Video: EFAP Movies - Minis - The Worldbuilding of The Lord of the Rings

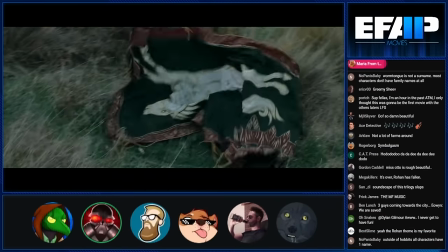i wonder if uh this would have taken a few shots to get it to fall in a particular way probably yeah maybe they got a first try
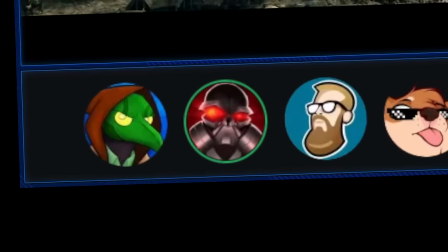maybe like god was like i'll help you out with this one you're making a pretty neat film i'll give you a hand you did not kill
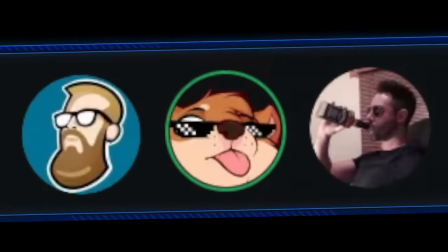me you will not kill him sorry just enjoying the film yeah i'm sorry it's just yeah it's just really nice to watch that Rohan is mine.
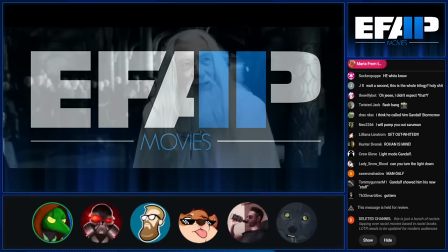You like how, like, as well, instantly the colors are starting to get brighter? Mm-hmm.
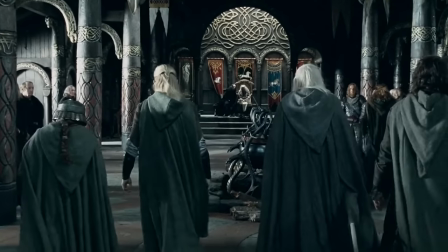As they were coming through, it was all, like, really washed out and muted. Now it's starting to get a little bit more vibrant.
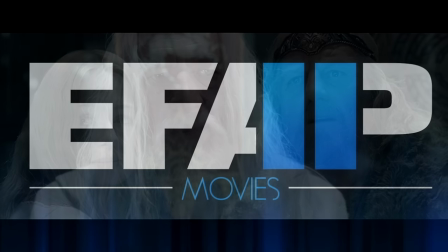I know your face. Douth. Breathe the free air again, my friend.
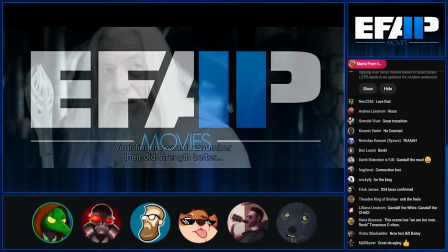More warm. Yeah. It's really subtle, actually. Also, oh, look!
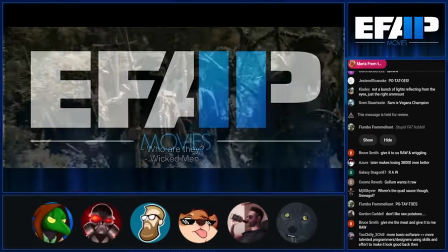More things. Yum! Who are they? new culture rabbits rabbits I know those are people
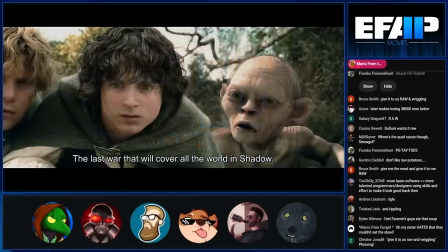I'm trying really hard not to bring up bring some power right now it's it gets tempting
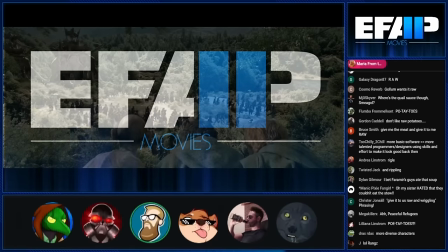it's gonna be great the elephants the elephant elephant Moomakil
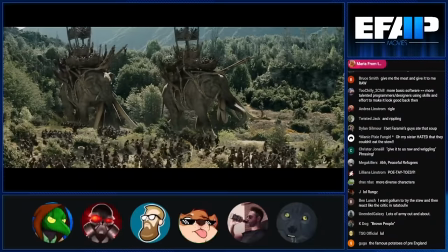it's such a cool it's like it's the ultimate taken real animal now make the fantasy
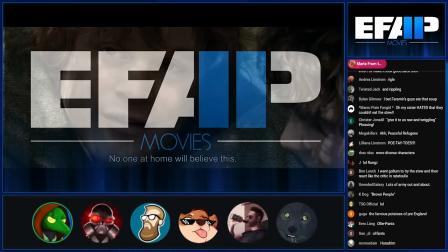version of it yeah and then and you have, like, the big rickety platforms up top as well.
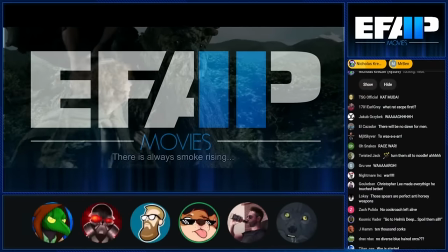That was cool.
It is always smoke rising.
I've been going on such a quaint little adventure with the tree man, you know?
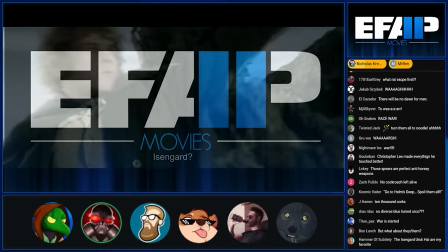That's kind of where they would happily have led the rest of the movies, if not for certain trees getting cut down.
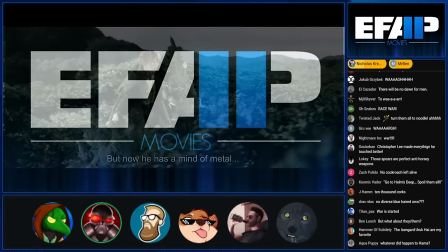Tree Beard was happy to remain neutral, but oh boy.
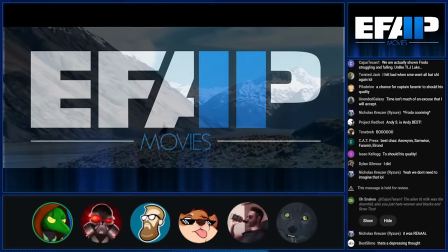Oh my god. Look at New Zealand. I mean, Middle Earth. Wow, the CGI is incredible.
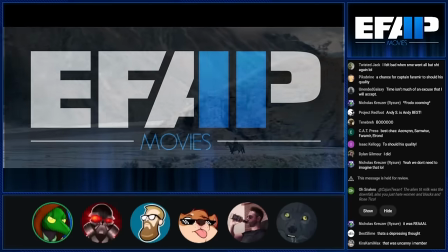I don't know, it just keeps getting pointed out, but it's like, dude, Earth is pretty cool. You know, there's a lot of cool shit here.
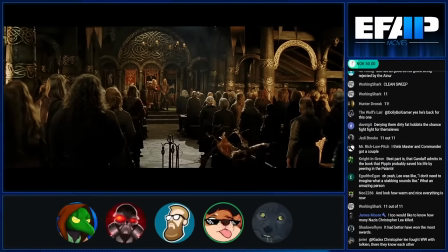Yeah, this is all right, yeah. That you could use. And it's so different than Gondor when you get there. There's just such a complete and total difference.
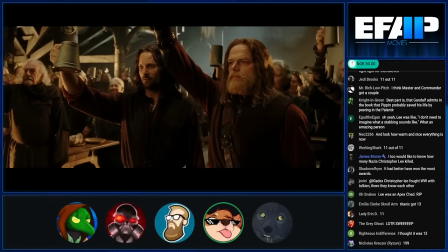The long houses and the wooden aesthetic and that Norsey kind of look. It's just so different from, you know.
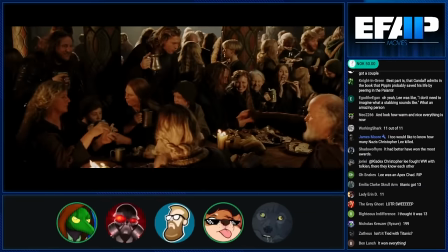Oh, and you can see the color. Yeah, it's just vibrant. Like, you want to be here. This is the place you want to be. Because remember in Two Towers, how grim and miserable it was.
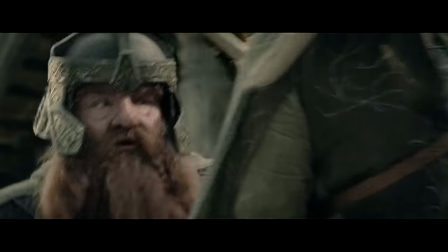You find more cheer than a graveyard.
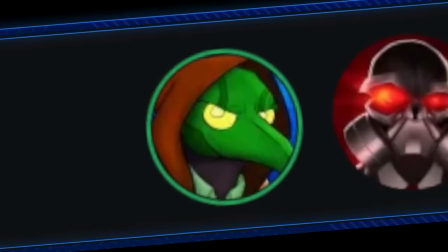Ah, it's so beautiful. It's like a painting comes to life.
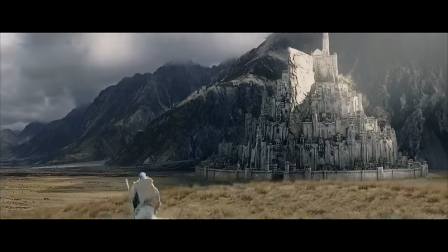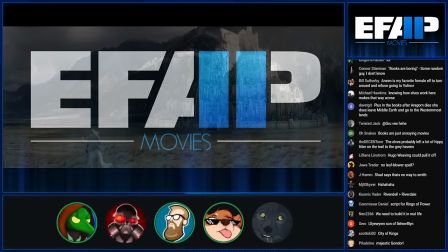Man, Nevisurath is so awesome. Ah, it's so good. What a awesome city. That's quite a design, yeah.
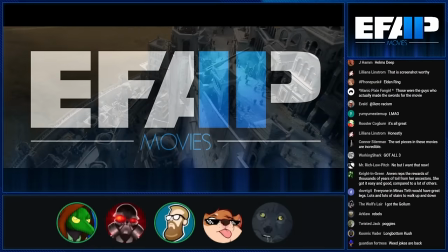What a cool idea of this layered city against the mountain. It does feel like a subtle thing beyond the sets themselves being very disparate to give a sense of place,
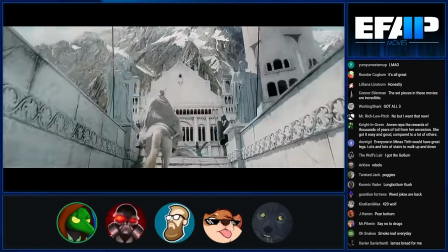but even like the, has been talked about, the lighting, compared to like how bright it is.
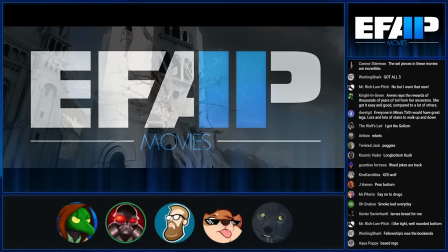It's a distinctly bright area. These guys look like they could repel what was sent to Helm's Deep with a lot more ease than Rohan could,
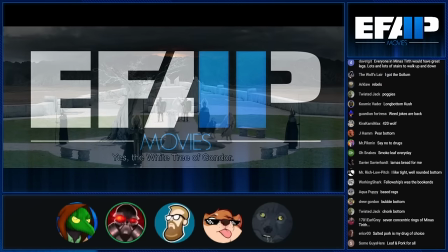but then again, you see what these guys have to deal with from Sauron, and you're like, oh shit. Especially with the Nazgul.
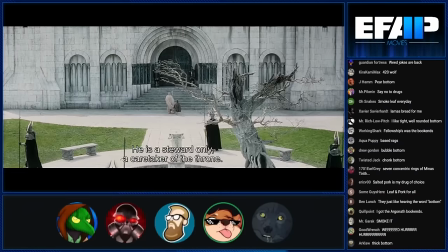It's been constant all the time, too. Also, some black-pilled leader. And then, you know, Rohan, horse lords and all that, they've got that open ground to just...
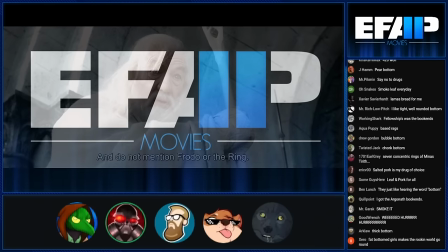There are a few quite as fuck-yeah moments as when Denethor is fucking depressing his whole army and Gandalf hits him in the face.
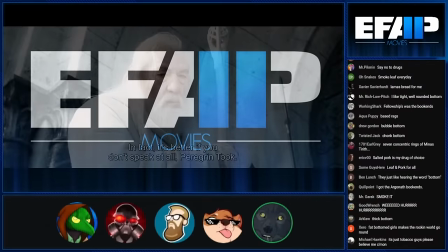you know to bounce off of your uh comment about the um how bright and kind
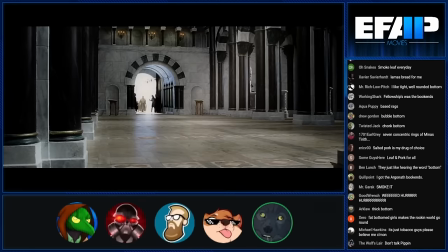of colorful everything is for a like compare that to like every fucking fantasy show or movie that's come out lately where it's just all dark and
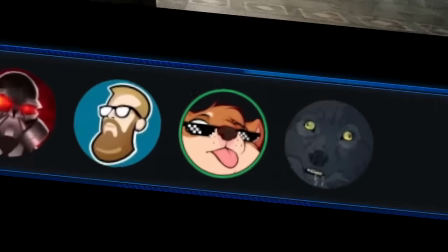gritty yeah washed out because medieval times were shitty and awful and
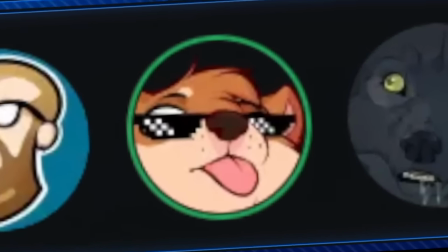no one liked color or things to look nice and they all just wore shitty brown rags Rags.
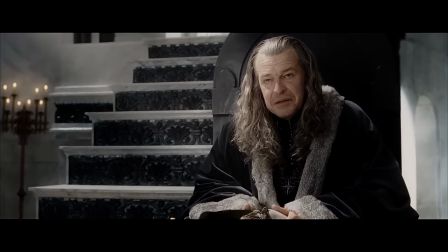Perhaps you come to tell me why my son is dead.
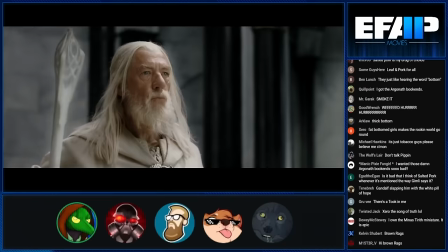It's the attempts that they make to make sure that the world doesn't feel homogenous, that there's a distinct identity to each of the locations that they visit.
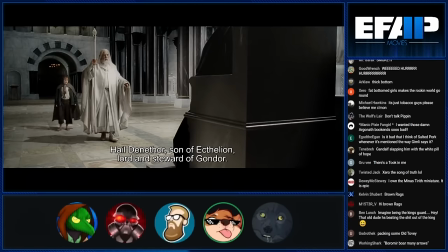Look at this palace compared to Edoras. It's completely different. Yep. The stone.
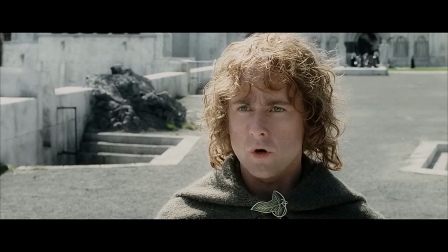Odor.